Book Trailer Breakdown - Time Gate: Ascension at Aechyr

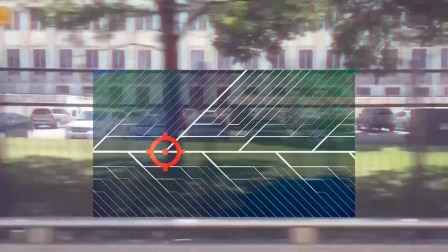(44:48)
But then we have got our targeting reticule, and just like last time, that's to represent the interference of a timeless. And in this case, he takes some action, whatever that is, near one of these
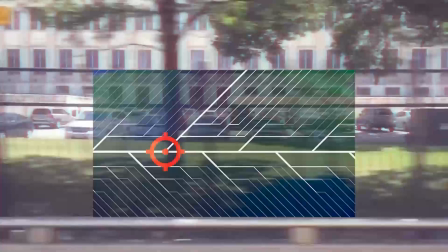(45:00)
probabilities that usually isn't quite good enough to split off into its own thing, but the timeless comes in there and he interferes with it, and you can see all the lines get thicker because he makes them more probable. He forcefully pushes them in that direction, which doesn't totally override the previous timeline,
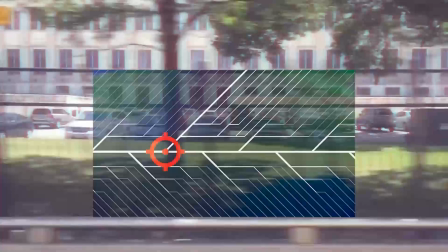(45:18)
because the previous timeline was probable for a very good reason. But now the timeless is trying to push it into a different direction, so they become a little bit more probable, and the timeline freaks out.
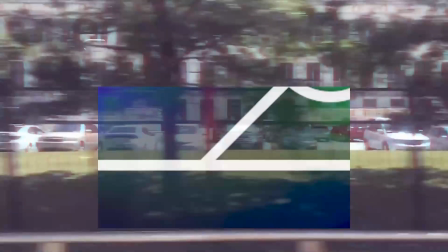(45:30)
And that's a problem. It turns into a different, separate branch at this point here.
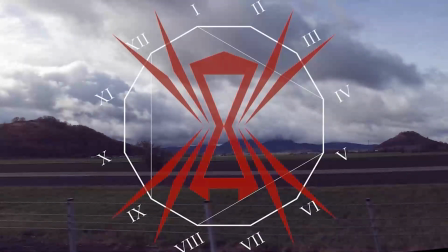(45:41) Because we're outnumbered. Our enemy.
Another example of a transition that I just kind of naturally had in there, which in this case was the bush, to wipe into our next phase here. Still kind of in the daytime, although this shot is much more overcast.
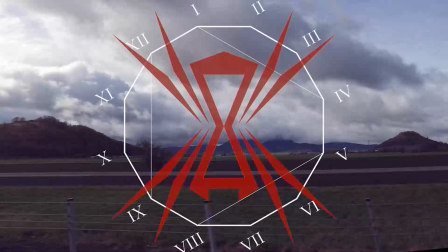(45:56)
Now it's kind of weird. We're moving on from like the coastline, that area, and now we're just on a highway in the middle. It was important to me to get like something with a little bit of hills or mountains in the background there,
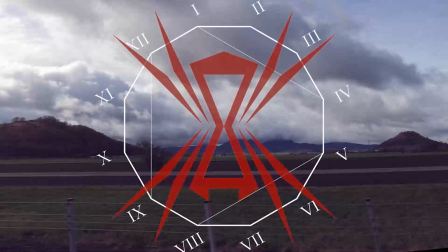(46:10)
because we do describe at certain points that there are some rocky features of the Aechyrian landscape. So we've got that in here from the highway shot. Actually, this one,
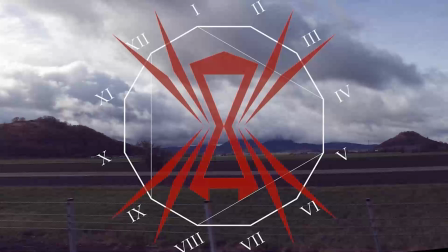(46:24)
keen-eyed observers may notice some clues that this footage was altered. Namely, I spoke before of the difficulty of getting the correct perspective for the shots I needed. This one was not the correct perspective. This was at a slight angle.
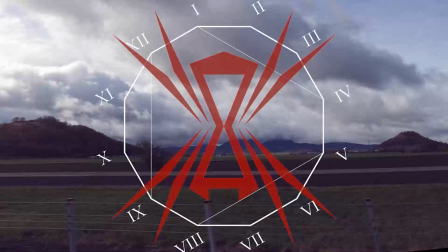(46:42)
So it was, I believe, tilted, let's say 30 to 45 degrees forward, meaning that you imagine instead of looking directly out to the side of the window of the car involved here,
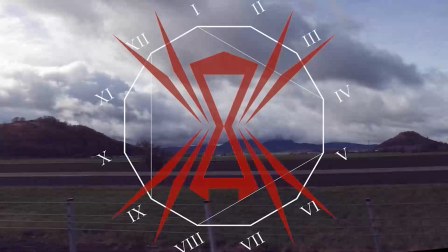(46:57)
you are actually looking at an angle. You're looking a little bit forward, which is quite a big difference from the camera's perspective. It obviously didn't look the same, so I had to use an effect afterwards to
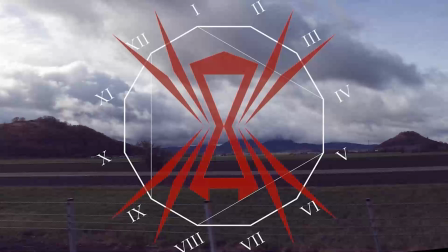(47:13)
shift the perspective, make a pseudo shift. And of course, you can't really shift the angle of a camera in post. And the evidence of the fact of what I did here is visible on the stakes on the side of the road here.
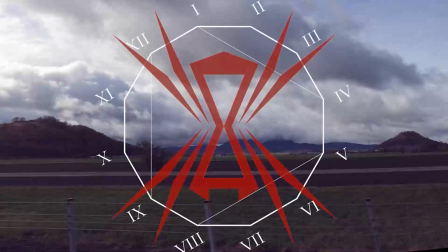(47:30)
You'll notice they're not in parallel. It looks like the ones on the right are slanted a little bit, whereas the one on the left looks like it's still going straight up, but the one on the right is slanted to a degree. And that's because I've got a 3D rotation effect on this footage,
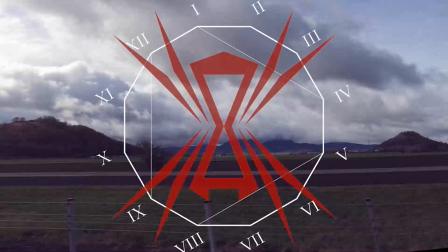(47:49)
but it can't actually change I can't really change the pixels of what is shot here. So instead of getting a true, genuine view to the side, because no post effect can do that,
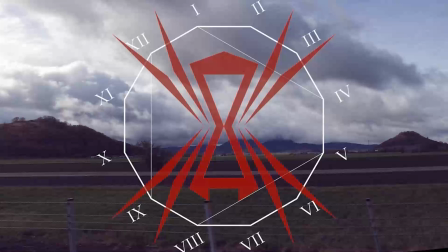(48:02)
we've got this weird artifacting going on there, but that no one would notice until I just told you. Which brings us to Aechyr, as Other Me was just saying. And here, of course, we've got the Aechyr symbol,
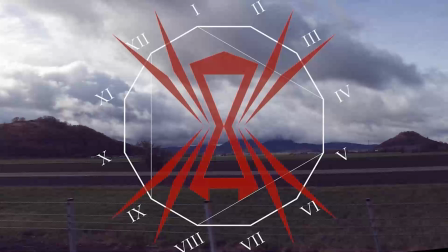(48:20)
and I don't know if I mentioned this at any point in Book 1, so some extra lore. Why do we have the Roman numerals 1 through 12 on here? Well, there are
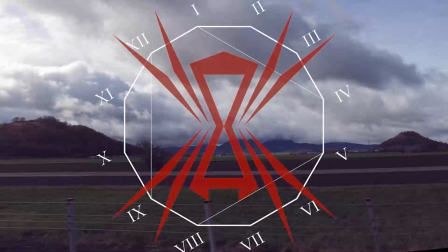(48:36)
12 anoraks in Aechyr, and I don't even think I might not have mentioned what an anorak was in Book 1. I can't remember if that made it into the final draft or not. But an anorak, well, Sane is an anorak, and an anorak is a general of Aechyr.
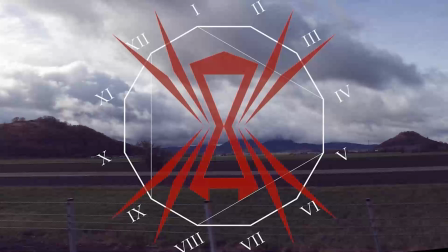(48:55)
There's a few more perks to that position, but I think I'll leave that for the actual text of the book. Though I would note, so each of these represents one of the anoraks there, and each of the numbers does refer to a very specific anorak. And you might notice something about one of the
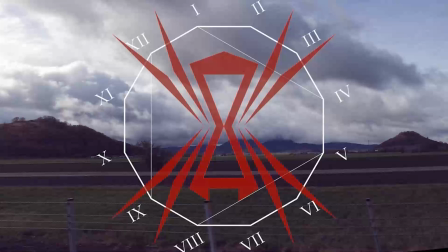(49:15)
numbers on this particular wheel as it adjusts to the correct position, so to speak. And that will be relevant for Book 2. But I think I'll just leave it at that.
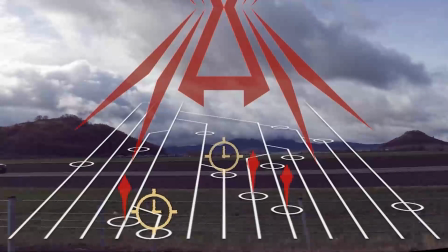(49:30) Aechyr is determined to seize control of... this shot was a nightmare
to get, once again, same timeline image, except this time we've got the 3D effect and it's obviously scrolling towards us.
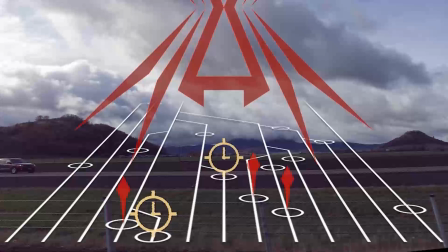(49:47)
And this was tricky for a number of reasons. First of all, because while it might seem really simple to have all of these symbols on one of the circles, which again represents the temporal location of a time gate on these various timelines,
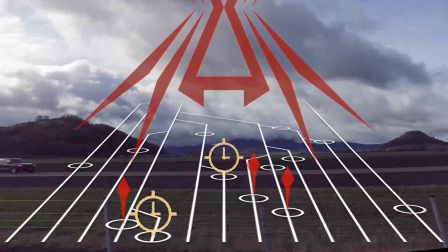(50:05)
I actually had to kind of manually do that, and it doesn't work out great because, I mean, it looks fine, to give some credit to myself, but it was kind of annoying to figure that out because of the perspective that it's coming towards you.
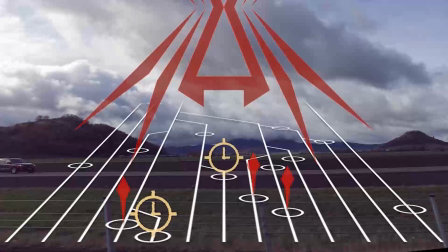(50:21)
It's not purely linear. You can't just pick like start point, end point, go, and everything's fine. Like it doesn't perfectly track in there, so you have to add some extra keyframes involved, and of course you have to adjust the size,
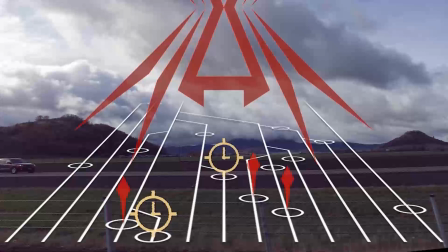(50:37)
and that will change things as well because you want to make sure that the bottom looks like it's touching all the time, so it looks like it's standing on there. But a lot of the ways that the effects are based on, they're based on the center of the little images involved there, so that changes things.
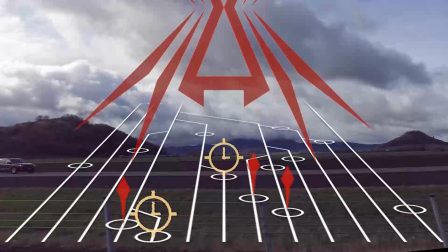(50:57)
If I was really smart about it, actually, I think you can change that so that it is all of your changes are based on a different point. So the anchor point, I believe it's called. I could have had it anchored at the bottom, but I didn't think of that. So I made things hard on myself because I am very smart like that.
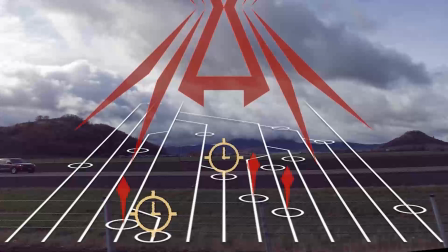(51:14)
But the other thing is, I think it comes through because of the colors and stuff, but the weird red diamond is supposed to represent, oh, this is a timeline that is owned by Aechyr versus obviously the timepiece symbol that's a timeline secured by timepiece.
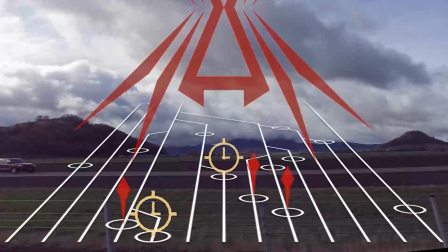(51:31)
This map, actually, that I've got going here is... Now, I might regret saying this because I'm going to nail myself into this. It's vaguely accurate.
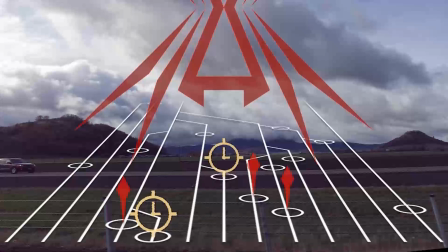(51:45)
Let me put it that way. I did consider rather carefully how I made this map. It's not just a bunch of random lines. It is supposed to roughly correlate to various times and be an actual map
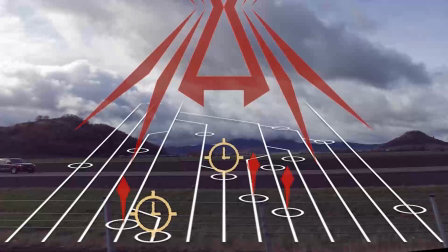(52:02)
of the various timelines and the state of the Eternal War as it is now. In fact, if you look here on the rightmost line there, you'll notice it doesn't branch off of any timelines and it doesn't have any branches itself.
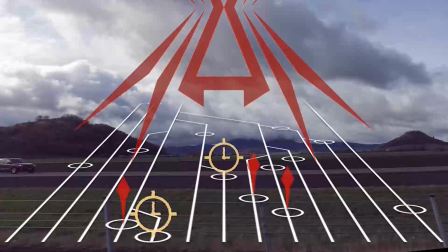(52:21)
It's off by itself because that would be the Aechyr timeline. So that's a thing to note. But the problem was, as I was going through here and looking through my notes and my grand overview, is that
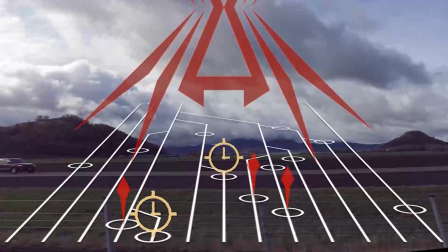(52:37)
in total honesty, most of the timelines are in contention and they don't have a solid faction controlling it one way or the other. Now, obviously, Aechyr has got a couple that they've got on lock, so to speak,
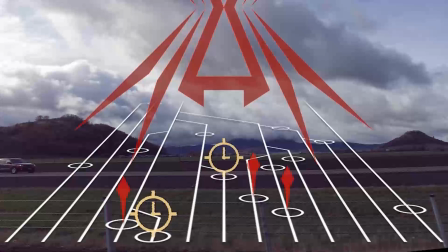(52:53)
but most of them actually are points of conflict.